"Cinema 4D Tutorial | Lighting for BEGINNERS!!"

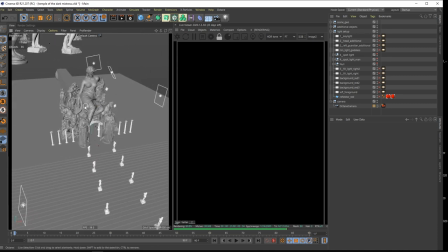[31:31]
give it some key light so a main light and this will more or less uh yeah change the the whole scene into the good or the better or the worse i meant my english sorry so i just want to say this
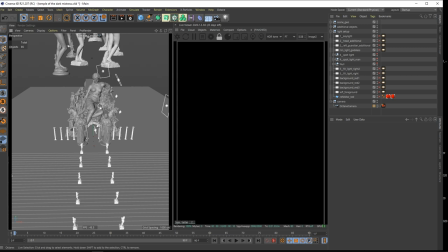[31:47]
is a really important light right where you where you choose your your main yeah your main scene how it will look so that was really bad english but
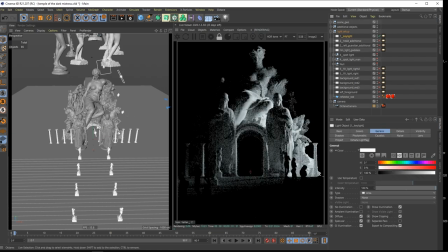[32:01]
maybe i just switch on this key light so this will be
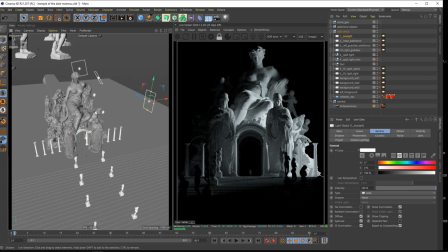[32:05]
this is just an important light sorry i'm not super fresh today all right enough of the rambling so choose this one wisely i would say so the
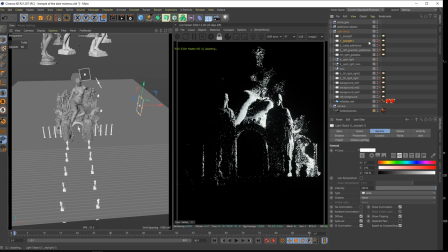[32:18]
key light of course maybe i just duplicate it and make it you don't have to do this one with the points here
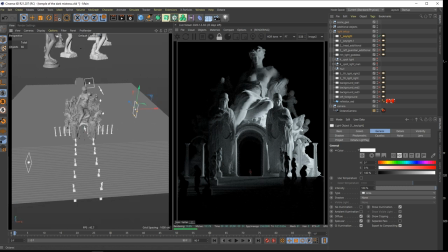[32:27]
yeah so i just thought okay this is a mood i would love to to have
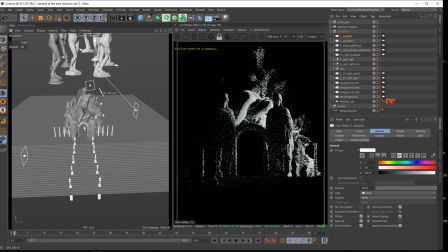[32:32]
some light from the right but of course I mean you can also go
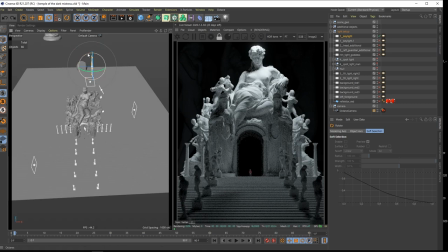[32:38]
for something like 90 degree angle here
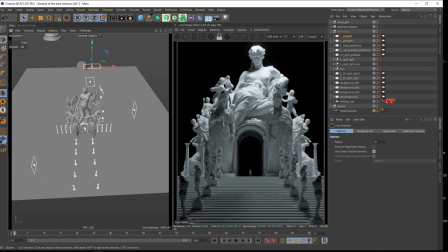[32:43]
you could also do something like this I mean this looks also pretty nice right
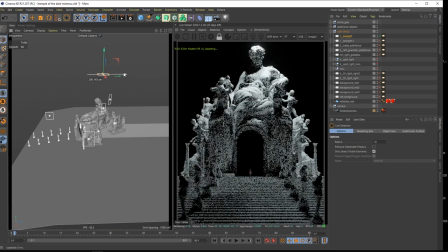[32:50]
maybe you want to have it a little bit more dramatic put it back there to have some cool shadow
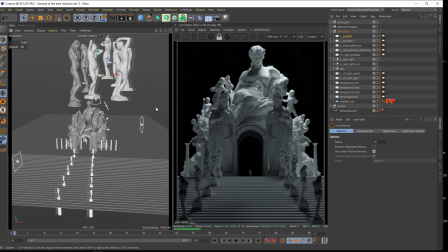[32:58]
on her and this would also work for a basic light setup to start with a key light.
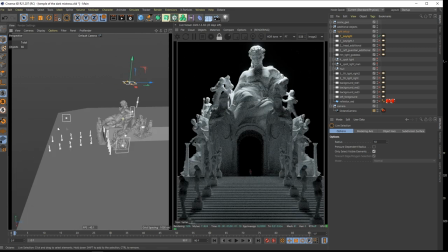[33:10]
Actually I really like this one too so you could go for an overall
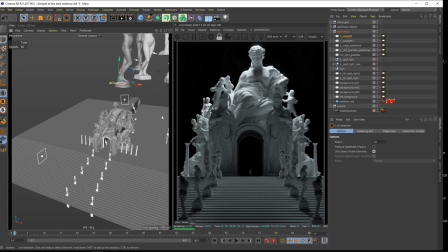[33:16]
light from the top for your scene but just
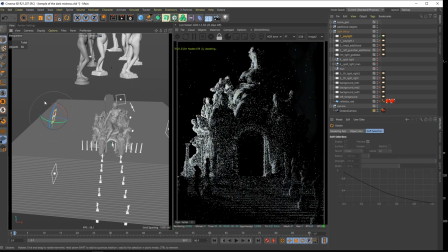[33:22]
let me see what happens when I put it there wow I mean this is also pretty
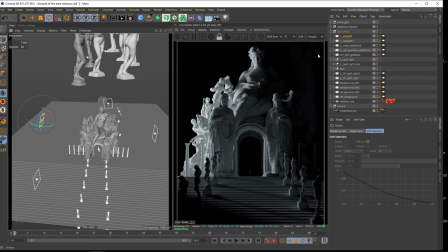[33:28]
amazing I mean left or right both choices work great maybe let me just see what happens when I put this to 180 give me this light from both sides
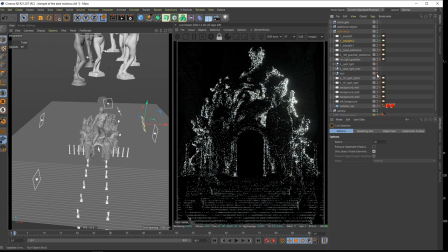[33:46]
this has to do with these blockers I'm sorry I will talk about them later wow all right I mean
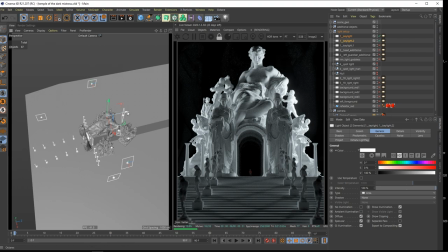[33:53]
you can also do something like this maybe they should be a little bit more in the back so let's
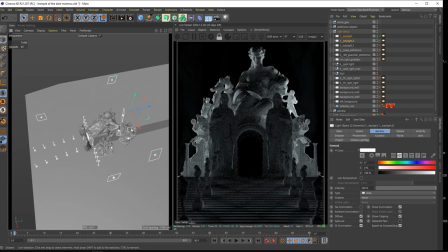[34:02]
see something like that maybe this one is too intense yeah
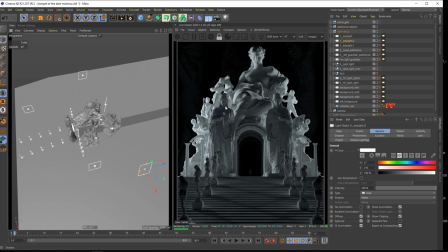[34:15]
so you could also start with something like this it's also pretty amazing pretty
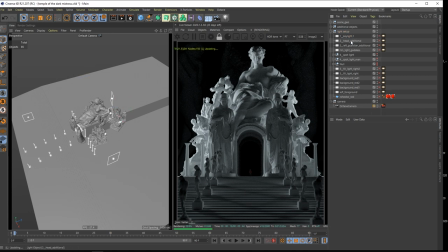[34:20]
beautiful but let's just get back to my light setup so i
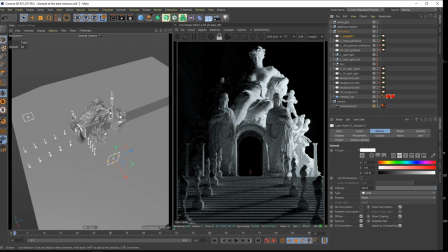[34:25]
used this key light here all right so far so good
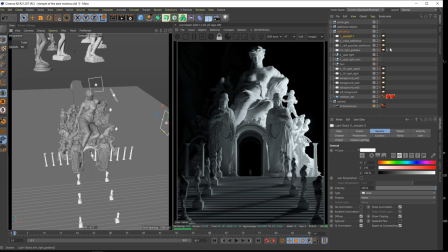[34:30]
but then i did something with blockers
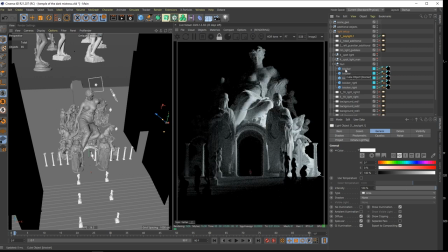[34:35]
so we need to talk about how to work with blockers here so you actually work like a real photographer in the studio right yeah and
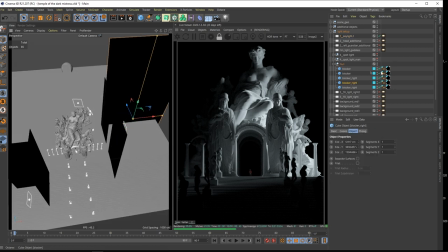[34:50]
by building something like this one so let's see this one
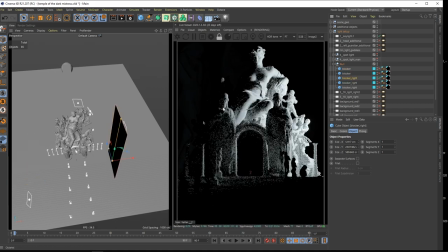[34:58]
is not necessary this one is also not the right one right okay so you can see first
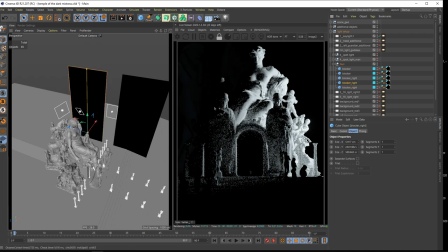[35:05]
I start with these two no just use these two just
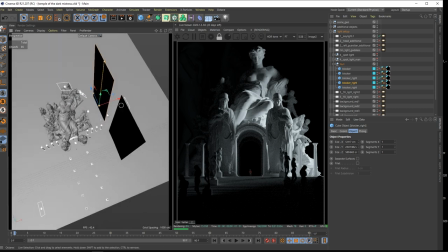[35:12]
to direct the light a little bit more in a natural way so this is
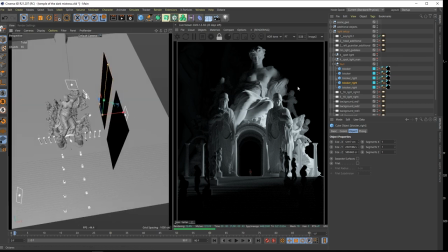[35:17]
how it would work in a real life and maybe I just give it a comparison so where is it it's store